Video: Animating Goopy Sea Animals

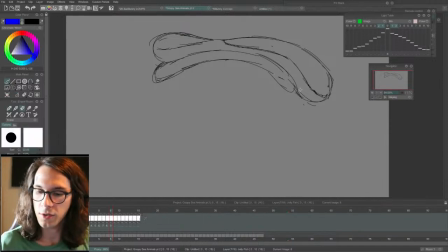46:46 Sometimes, like drawing any kind of extra details on something, it helps to draw it in a different color. Keep track of things, but I'm just doing it all in one color right now. In anime, they normally do, well, every studio is different,
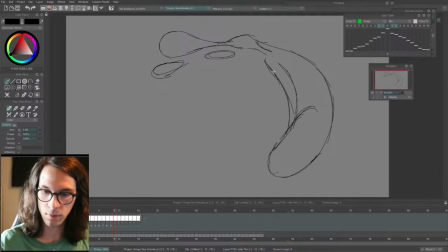47:03 but I often see on the rough stage of animation, they'll draw all the stuff just regular black, but then they will use red to show where the highlights will go, and blue to show where the shadows will go.
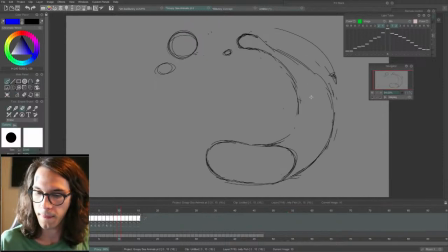I do all my cell shading pretty much straight ahead, so I'm not even drawing outlines or anything for cell shading at this stage.
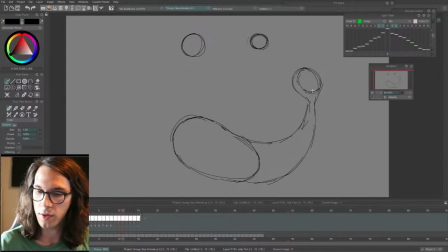47:36 I do it all in its own layer, and it's like a totally different thinking phase.
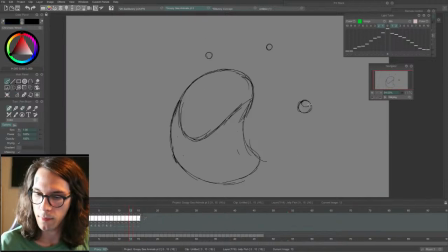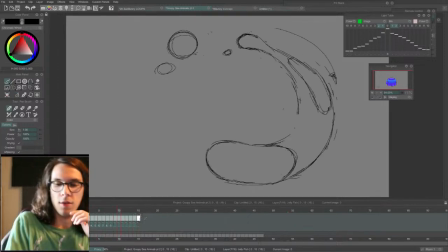48:00 Okay, so this is what this one feels like.
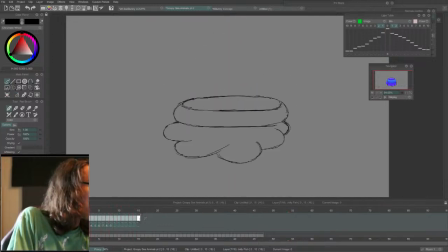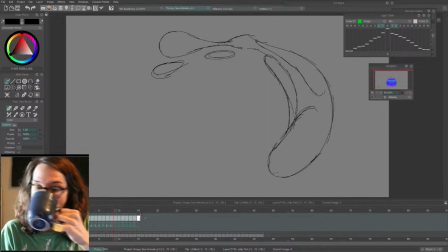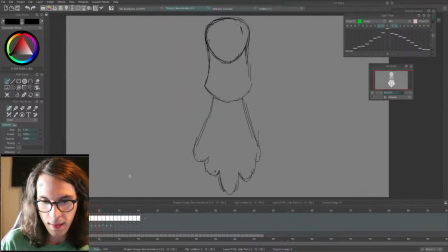48:16 Alright, I think I can live with that. It's getting awfully close to the edge up here. Gets a little bit awkwardly flat. Need to widen it out a little bit.
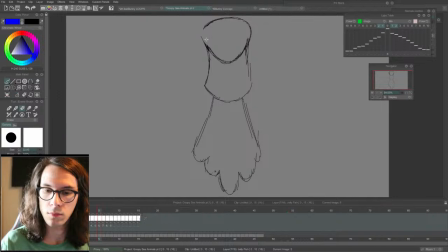And we'll see what this looks like. This rough stage is the stage to test stuff, because once you go into cleanup, you really don't want to have to reanimate anything, because change one frame, you have to change all the frames around it, and it's a total headache.
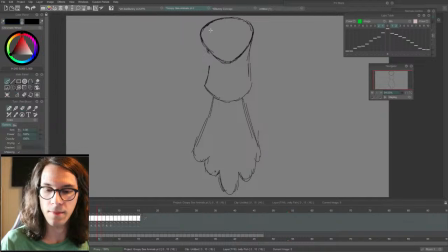I still feel like there might need to be an in-between right here,
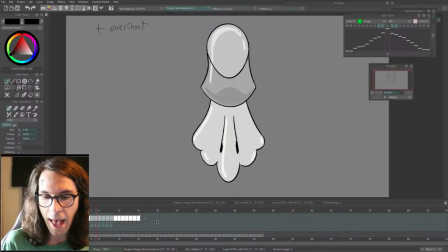49:07 but I don't want to get rid of too much snap, although it is kind of underwater,
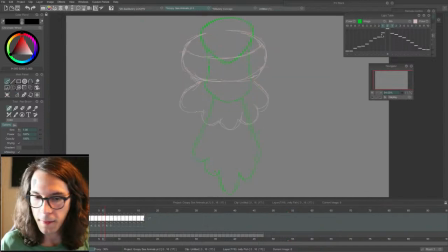49:14 so it might be okay if it's a little bit more mushy.
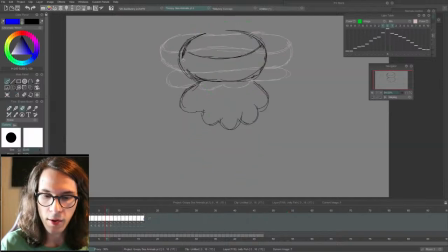49:19 Maybe I'll have this one coming out a little bit more, starting to favor the next frame, so that the frame in between this and the previous one can have a little bit more contrast.
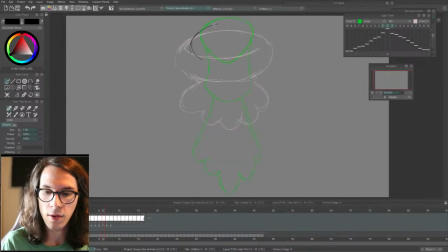49:37 Here we go. I think this will make it feel better. And on this one, I'll favor the previous frame, so it's still up high, but it's starting to snap into this one.
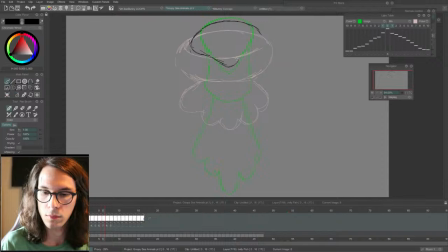Okay, I like that way more. That feels a lot better.
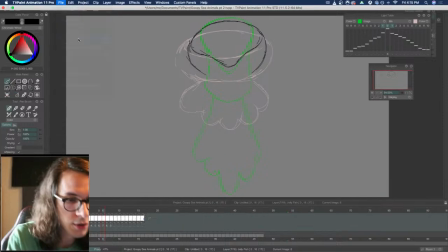50:09 Let me save my April foolishness so I don't have a sad day.
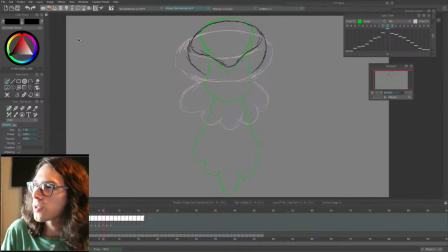50:15 Brittany Kidpen says if you get too close to the edge, you could also select all the frames and shrink the whole animation down.
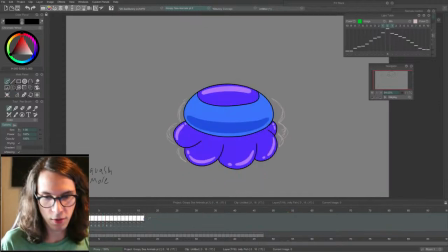50:23 That's true. Or if I get too close to one edge, I wouldn't even need to shrink it down. I could just select all the frames and just bring them down. But that depends on how low I'm getting to the bottom here. Yeah, I'm already too low at the bottom, so I would have to shrink it if I wanted to.